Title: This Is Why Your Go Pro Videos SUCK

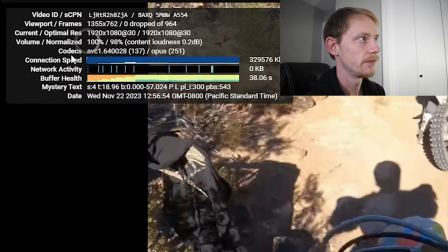And inside of stats for nerds, you can see in the codecs that they've given this video the avc1 codec so we know that they've given you the smaller codec which is the lower bit rate which is going to make your video kind of look like a potato even though it could have been recorded and shot in a really nice quality and it looks super awesome when you're recording on your gopro and then you go to upload it to
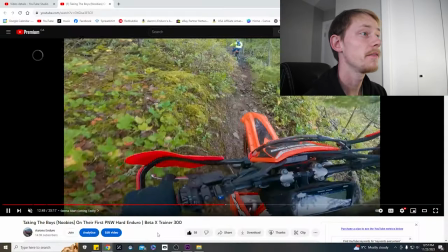youtube and now it looks like a potato now here we have my video and if we go ahead and click the stats for nerds you can see
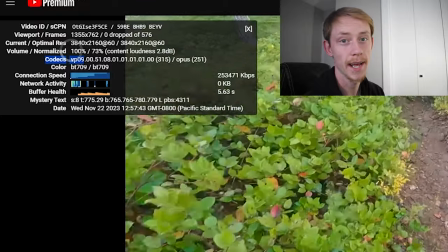that they've assigned us that vp09 codec because we've uploaded in 4k now we didn't record a 4k but we upscaled from 2.7k up to
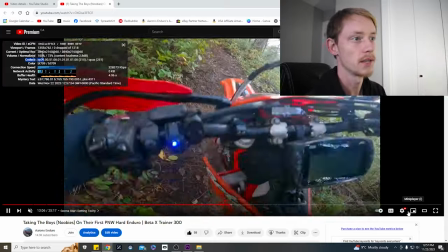4k and then they gave us this vp09 codec and our video looks freaking awesome super beautiful and amazing now when it comes to color coding your gopro footage
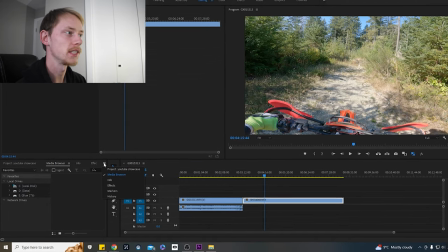this is how we can do it really really simply really easily first things we're going to come down into our project browser we're going to go to this little new
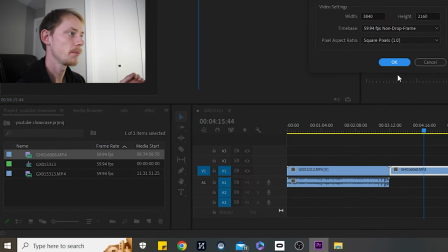item page we're going to make an adjustment layer yep it's set up for 4k we're going to put it on top of all
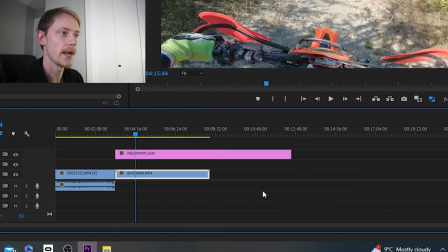the videos say you had a whole bunch of videos along the track you're going to drag them over this purple adjustment layer over all of it
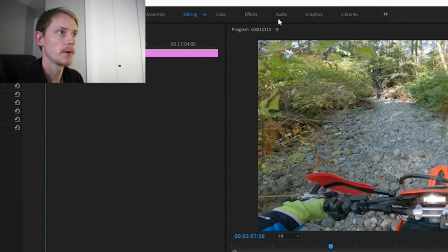we're going to make sure we got it highlighted and clicked we're going to go over to our color tab and we're just going to give it a
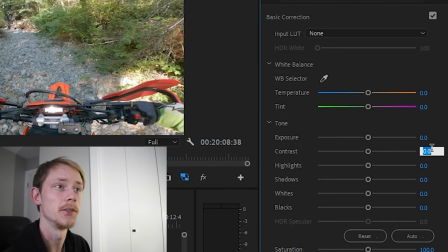basic uh our basic color profile that we like to do on our videos which we're going to add a little bit of contrast to it make a little bit darker the dark is more dark we're going to add a little bit of saturation here to it that makes the greens and everything the
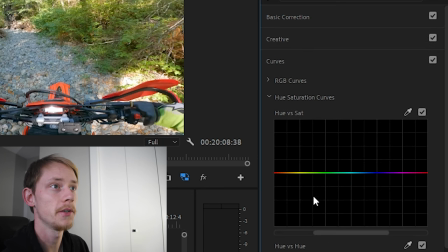color is more vibrant alive and then what i like to do is come down into our cues in the hue versus saturation is i like to make three dots and then we drag our center dot up and what this is doing is making just specifically the green color more punchy so our bushes
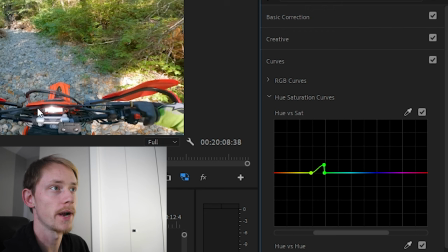become more punchy and then because our dirt bike is red and I like the red to really stand out on our dirt bikes we're gonna come over to the red profile I'm gonna put a dot there a dot right at the edge dot right at the edge we're gonna grab the red color and we're gonna drag the red color up and that's gonna make our red of our dirt bike much more punchy now watch what happens unedited
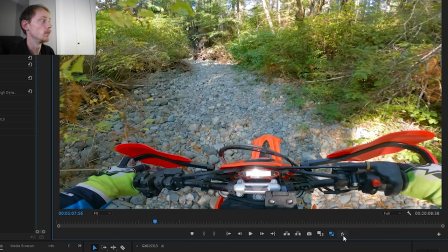with no color editing and then we put all the color on there and boom look how much more alive that video comes just for some simple color grading that took us maybe five seconds makes an absolute huge difference and makes it look so much freaking better so now you guys have learned everything that i know about making your gopro footage look sick if you got any questions make sure you drop them down below and i'll be for sure to answer them and help you guys out if you guys learned anything new during this video make sure you go down below click that like button click subscribe for more and i'll see you guys in the next one Peace out.